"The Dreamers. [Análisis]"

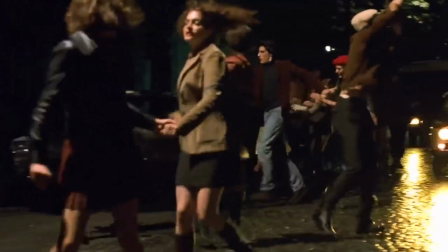(3:40)
Bertolucci nos dice Esto pasó de verdad, aquí tenéis las pruebas Y estos personajes estaban ahí Aunque no fueran parte de esa noticia En contradicción También resulta bastante simple Porque en realidad simplemente quiere contar una historia
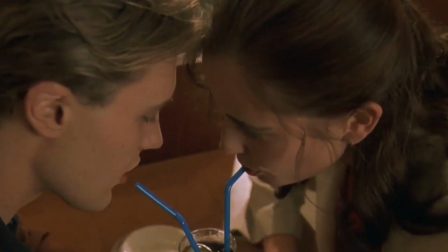(3:54)
De la mejor forma que él sabe Pero sin embargo se da la libertad De hacer finales de
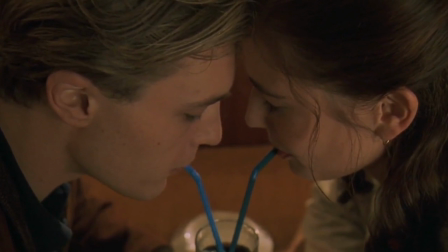(4:00)
escenas Como por ejemplo la de Tomando un café Pero en realidad yo creo que si lo permite Porque nos quiere decir algo Se ha cerrado un círculo o acaso es esa cerradura donde nosotros estamos mirando ahora voy a contar lo que más me encanta de esta película que son esas transiciones a secuencias
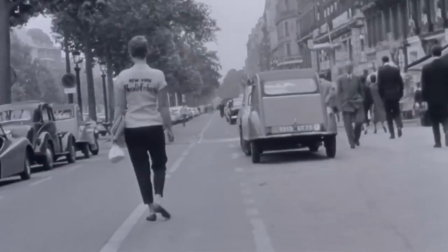(4:24)
de cine clásico en la cual nos demuestra que están sintiendo los personajes por ejemplo,
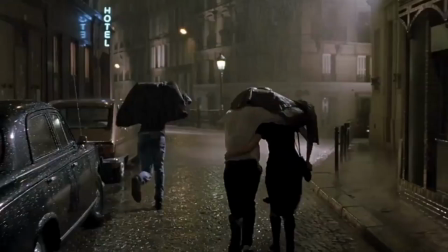(4:30)
aquí es donde Macio encuentra a unos personajes que le hace sentir que tiene una razón para vivir o por lo menos
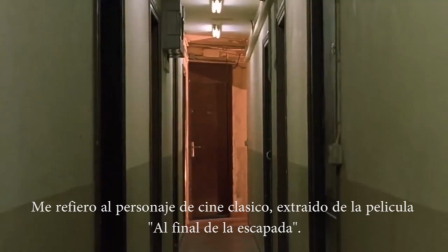(4:37)
una razón para estar allí en Francia. Por eso aparece la escena de ¿te quieres venir conmigo a Roma?
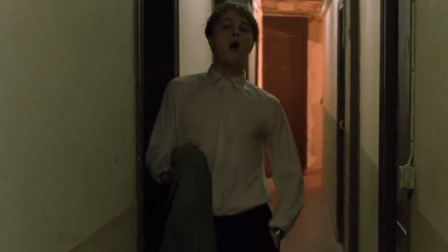(4:43)
Porque para el personaje es como decirle ¿te quieres venir al par de Iso?
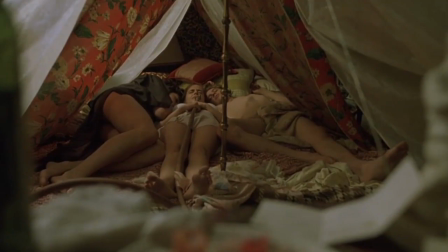(4:49)
Los dos personajes se sienten igual. Y también encontramos la misma herramienta cuando Isabel se quiere suicidar. Bueno, quiero decir, el vestuario es excelente,
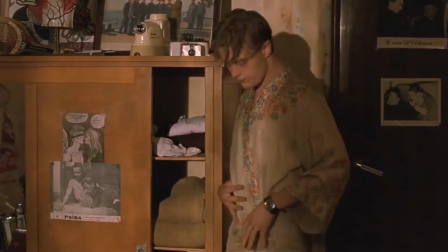(5:02)
que se mezcla perfectamente con ese ámbito de bohemia y psicodélica que está teniendo Francia en ese momento.
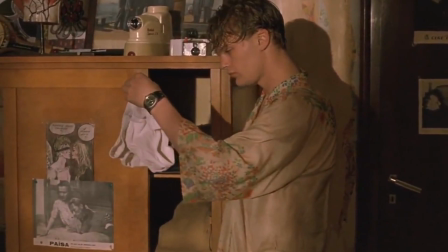(5:10)
O por lo menos que la película nos está mostrando.
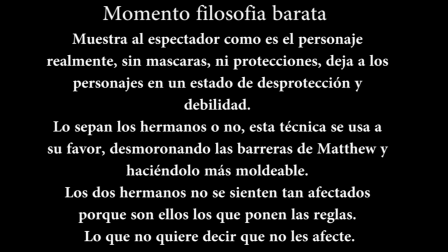(5:14)
Pero al hablar del vestuario también es necesario hablar de la ausencia de él, el desnudo. A veces la única manera de mostrarse tal y como es, es estando desnudo. Y hablando del desnudo vamos a pasar al erotismo Siempre que he hablado de esta película De alguna manera la gente siempre me ha dicho O me la ha tachado
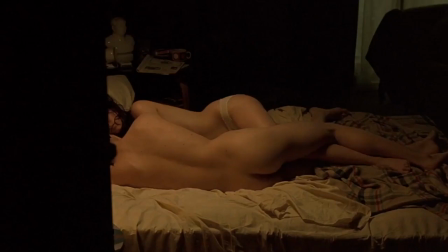(5:45)
de erótica Cuando a mí realmente no me resulta tan
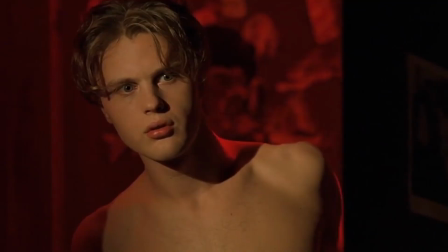(5:50)
erótica Siento que el director nos deja a nosotros como espectadores Decidir si es erótico
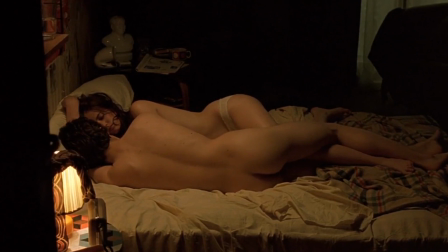(5:55)
o no Como he dicho antes con lo de la cerradura, el estilo Boyer, todo esto Lo que no elimina que existan estas intenciones y que se intentan mostrar de una forma gradual.
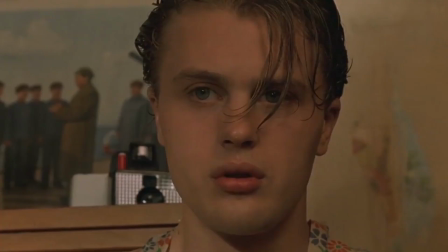(6:05)
Y digo que lo intenta porque la primera escena que supuestamente es erótica es la de una persona que se masturba mientras su hermana y su amigo le ven. Y también hay que tener en cuenta que la erótica de esta película se gesta entre hombre y mujer y no entre hombre y hombre,
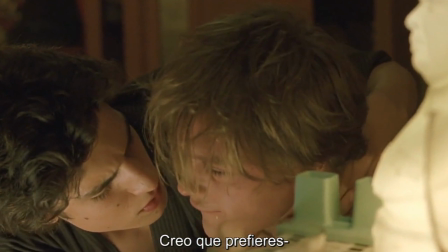(6:19)
cuando la novela original se muestra más abiertamente la tensión sexual entre Theo y Matthew, mientras que aquí simplemente está ahí, en el aire.
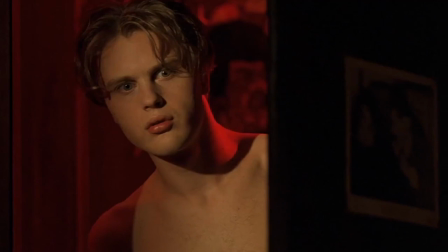(6:29)
Siento que en este momento es en el que se pierde un poco la gracia de que nosotros somos los espectadores,
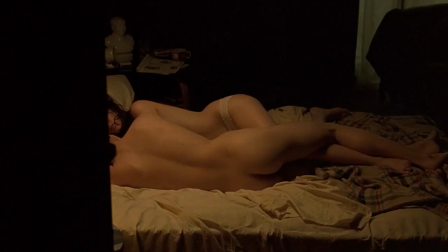(6:34)
que decidimos si algo es erótico o no, porque el director no termina de llegar al otro lado,
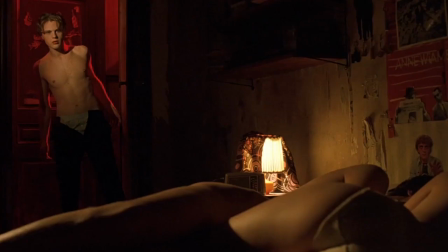(6:40)
igual que los personajes, pero eso es algo que llegaré más adelante.
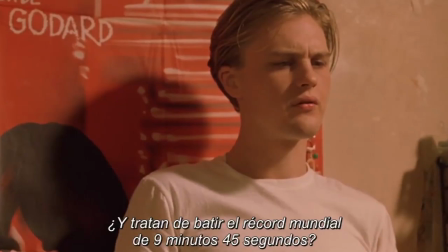(6:44)
Yo creo que ya basta un poco de ese análisis técnico y vamos a tratar de lo que habla la película.
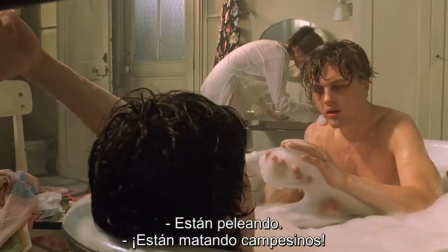(6:51)
La película habla técnicamente de cinco cosas, el arte, la revolución, los distintos puntos de vista,
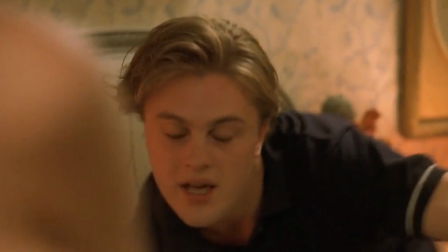(6:57)
el hecho de que hablar y hacer son cosas distintas de los problemas que sufren los jóvenes y de la bohemia de esos tiempos.
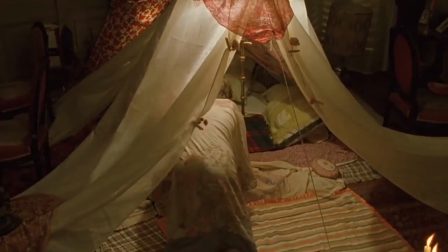(7:04)
Aunque en esta película creo que el arte y la revolución están muy unidas al principio y los problemas de los jóvenes se mezclan con la bohemia haciéndolos inseparables, pero todo esto existe gracias a los tres personajes,
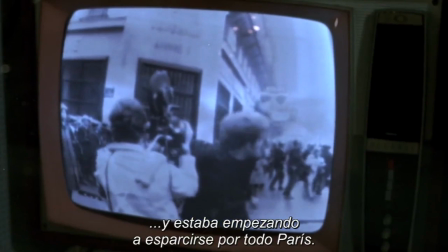(7:18)
porque los tres personajes no nos van a contar la historia, pero van a vivir dentro de ella sin darse cuenta.